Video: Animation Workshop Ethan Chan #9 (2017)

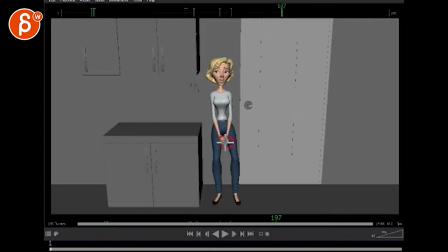179s
especially through here at the beginning the hand is here and it's kind of locked in space while the rest comes down and even though this drops it's also dropping in a very straight line and never so slight arc and delay just texture and just make it less IK and it pops over one
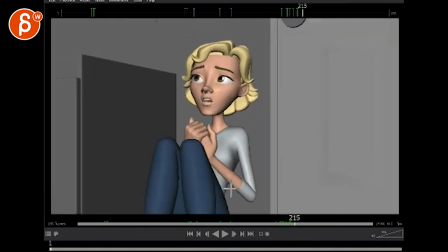195s
frame at the end that is cool that feels a bit weird you got a little sharp forward move here and
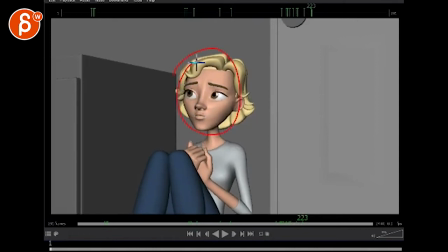206s
boop that feels a bit weird also because there's no rotation change in the head this feels like a head aligned
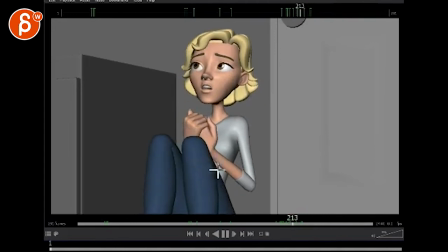212s
i.k head with a sudden pop going forward now
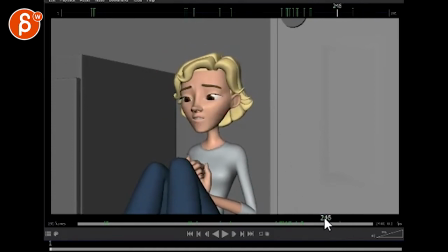218s
what you need here through all of this here there is no head movement meaning it feels like it's just like a simple body move and the lip sync is kind of copy pasted to it like why is it so hard like why is it so she could drop the head of it,
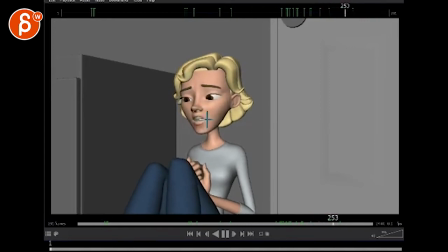235s
rotation down, and then heart, she can come back up a bit, and then she can go back up, for instance, find a good man, and then man, go back down, maybe to the side, so you've got to work your head a bit more with the audio and how she says things and the lip sync, so it doesn't feel so copy-pasted, like I said,
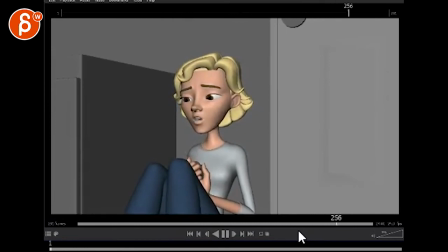254s
but, these guys drift a bit, let's go up, you can see how they're continuously moving, you can come down stop a bit go down again stop a bit you know so again some textures there's some variation in the movement but as
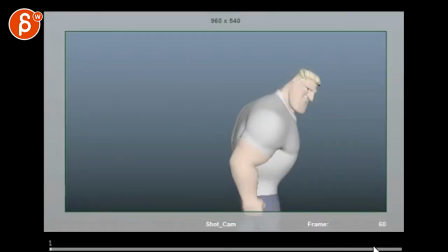270s
a whole love it good stuff uh this guy let me see let's readjust here
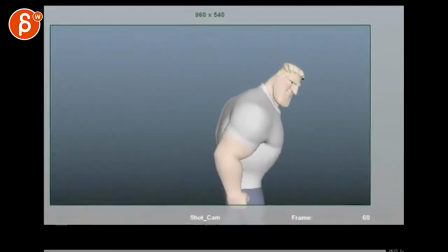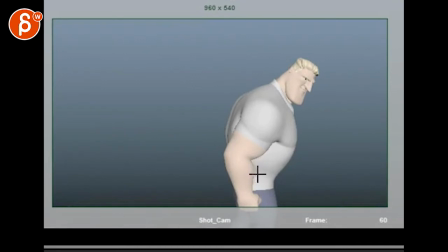285s
um so okay so this one i'm thinking hospital scene and maybe someone is dying and they need help or the patient needs something from 128
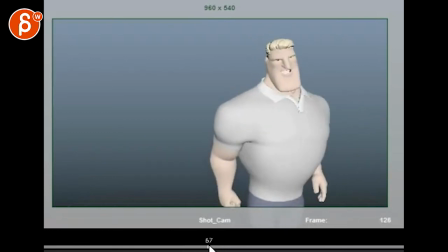294s
which is here to 139
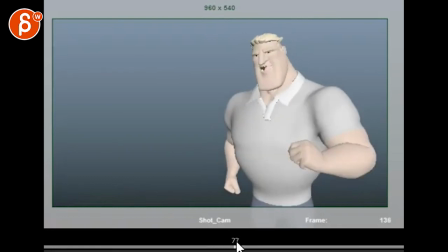298s
this thing okay I'm not really happy with it but I'm not sure what I can do there
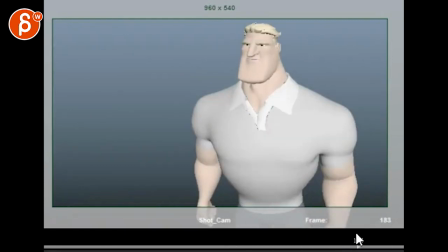306s
and from 170 on you haven't touched it which is the end yes let's see
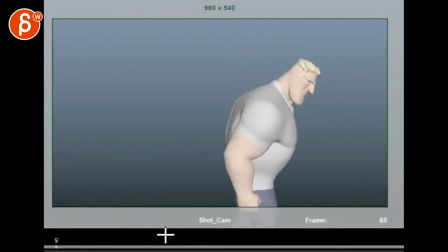313s
whoa wait my sound there we go sorry I can't let this happen I will not allow it.
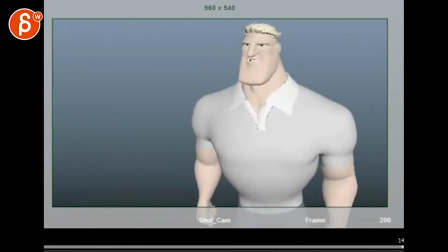321s I mean, look at these people.
Yeah, I'm not too sure.
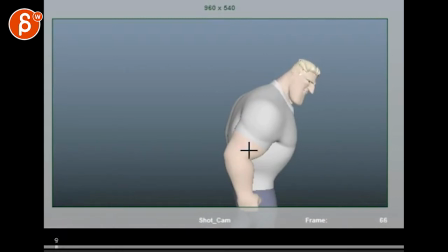329s
So I noticed this little rock, but in general, watch out. So even when you do something like this, right? Your current blocking, it just has the head move, but it doesn't involve anything else. You got to have a little bit of a pose change on this here. So when you move that head, it's going to take the chest with it.
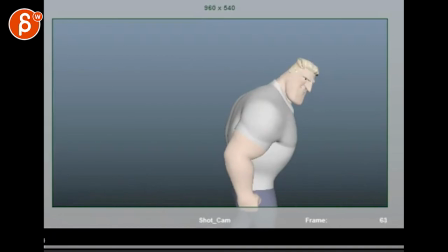343s
Is he going to straighten or is he going to lean over? What does that mean? Like, what is that head turn meaning in terms of acting? like what is he looking or is he frustrated if he's frustrated that will be a change in body composition to show that emotion